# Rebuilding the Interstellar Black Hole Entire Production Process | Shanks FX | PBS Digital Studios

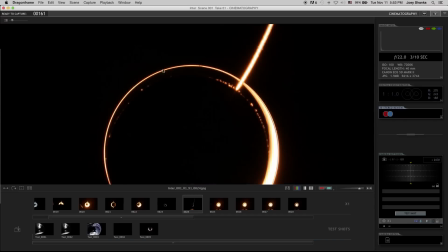We used this section and we duplicated it looking at the
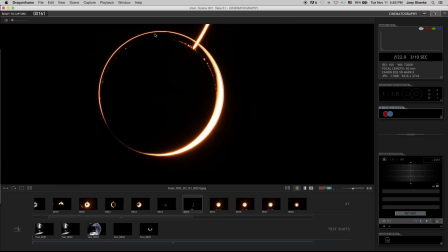reference of the one from interstellar it was a very crisp thin inner circle and this crescent moon area right here wouldn't match what we were going for
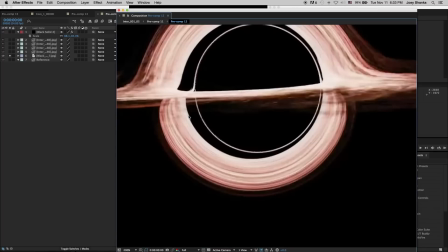so you see that that that's a pretty thin inner ring here made a mask and
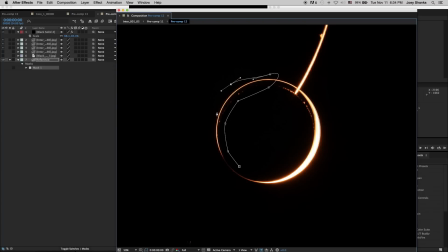I masked out this area duplicated it rotate, set the blending mode to add.
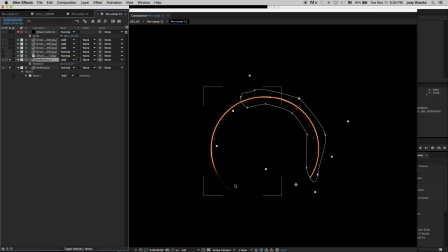Then I would take another element and duplicate it and then put it around there till I got this right here.
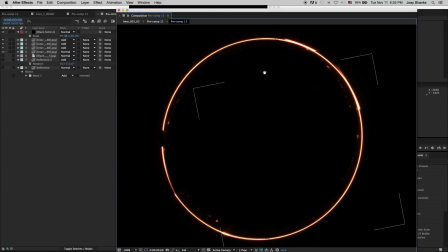You can see there's some edges here and but that's okay. I kind of that that randomness of these kind of little particles and these little light elements are okay so our core center element is is good to go so
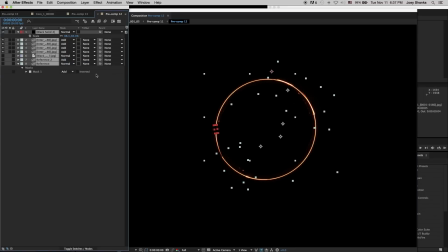we're gonna select all and we're gonna pre-compose it I'm gonna call it our core center okay and
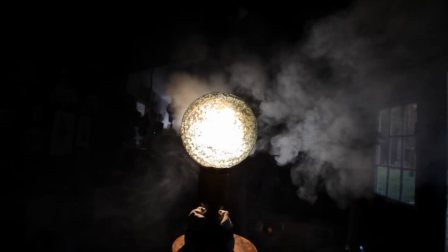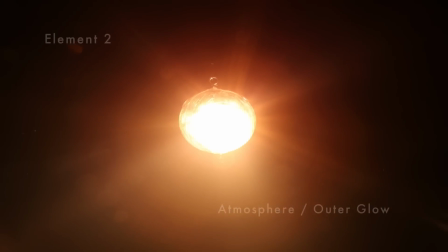the first thing really what you want to do is create your atmosphere the atmosphere I wanted to use
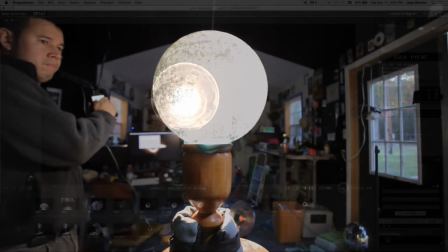an orb shine a light through it because I knew I was going to kind of mat it out with our thin,
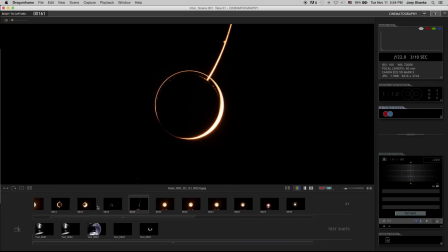where is that at? Our thin ring element, we're going to mat it on top of that.
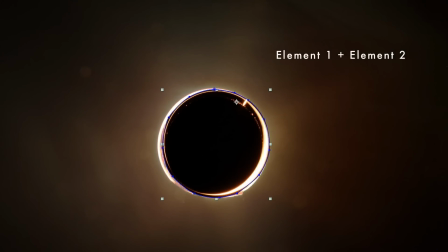So we just need this nice natural glow around it.
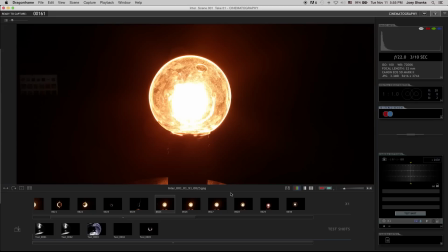So I got my fog machine out and I filled the room up with fog, took some more shots,
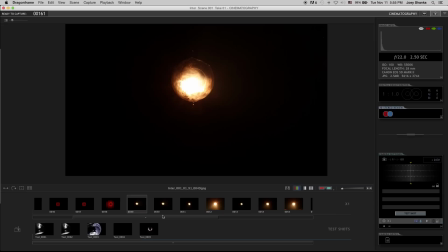and let's see which one was the winner. Now you see these are a little softer, but you could definitely see that haze there. A little too much. And I think this was the winner right here.
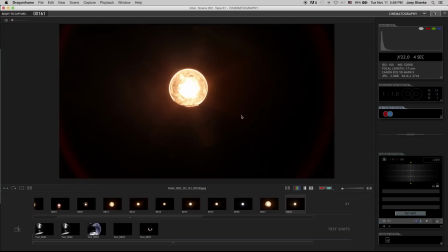So you've got some really nice atmospheric feel to it.
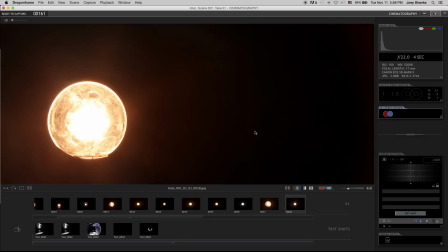You can see the door. I'm not sure if you guys, a little bit right here, but we're going to throw some blurs on that and blur that out.
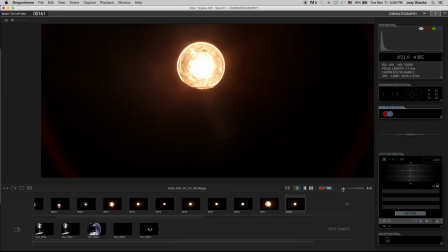And you can even see the stand right here, but we would, we're going to go ahead and blur this out but this is really the central piece this atmospheric background element of the whole black hole and it really instantly comes together if you can get a nice atmospheric
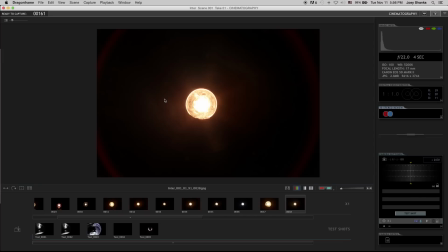background plate everything else just kind of falls into line and I'm going to show you guys how so we captured this one and let's let's see my settings real quick just so you can see what it was taken at.
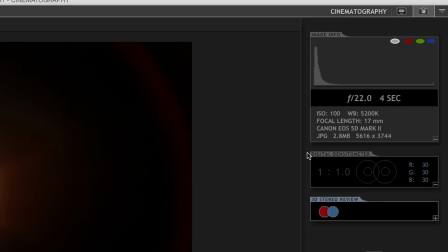So I was at f22 and it was a four second exposure and I had a neutral density filter on my Tokina or my Canon wide angle lens and I was at 17 millimeter.
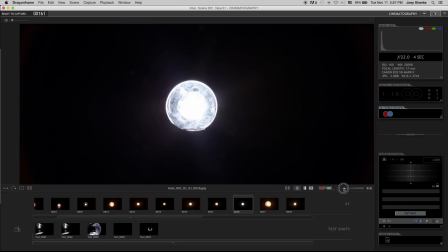Now I did a few different passes.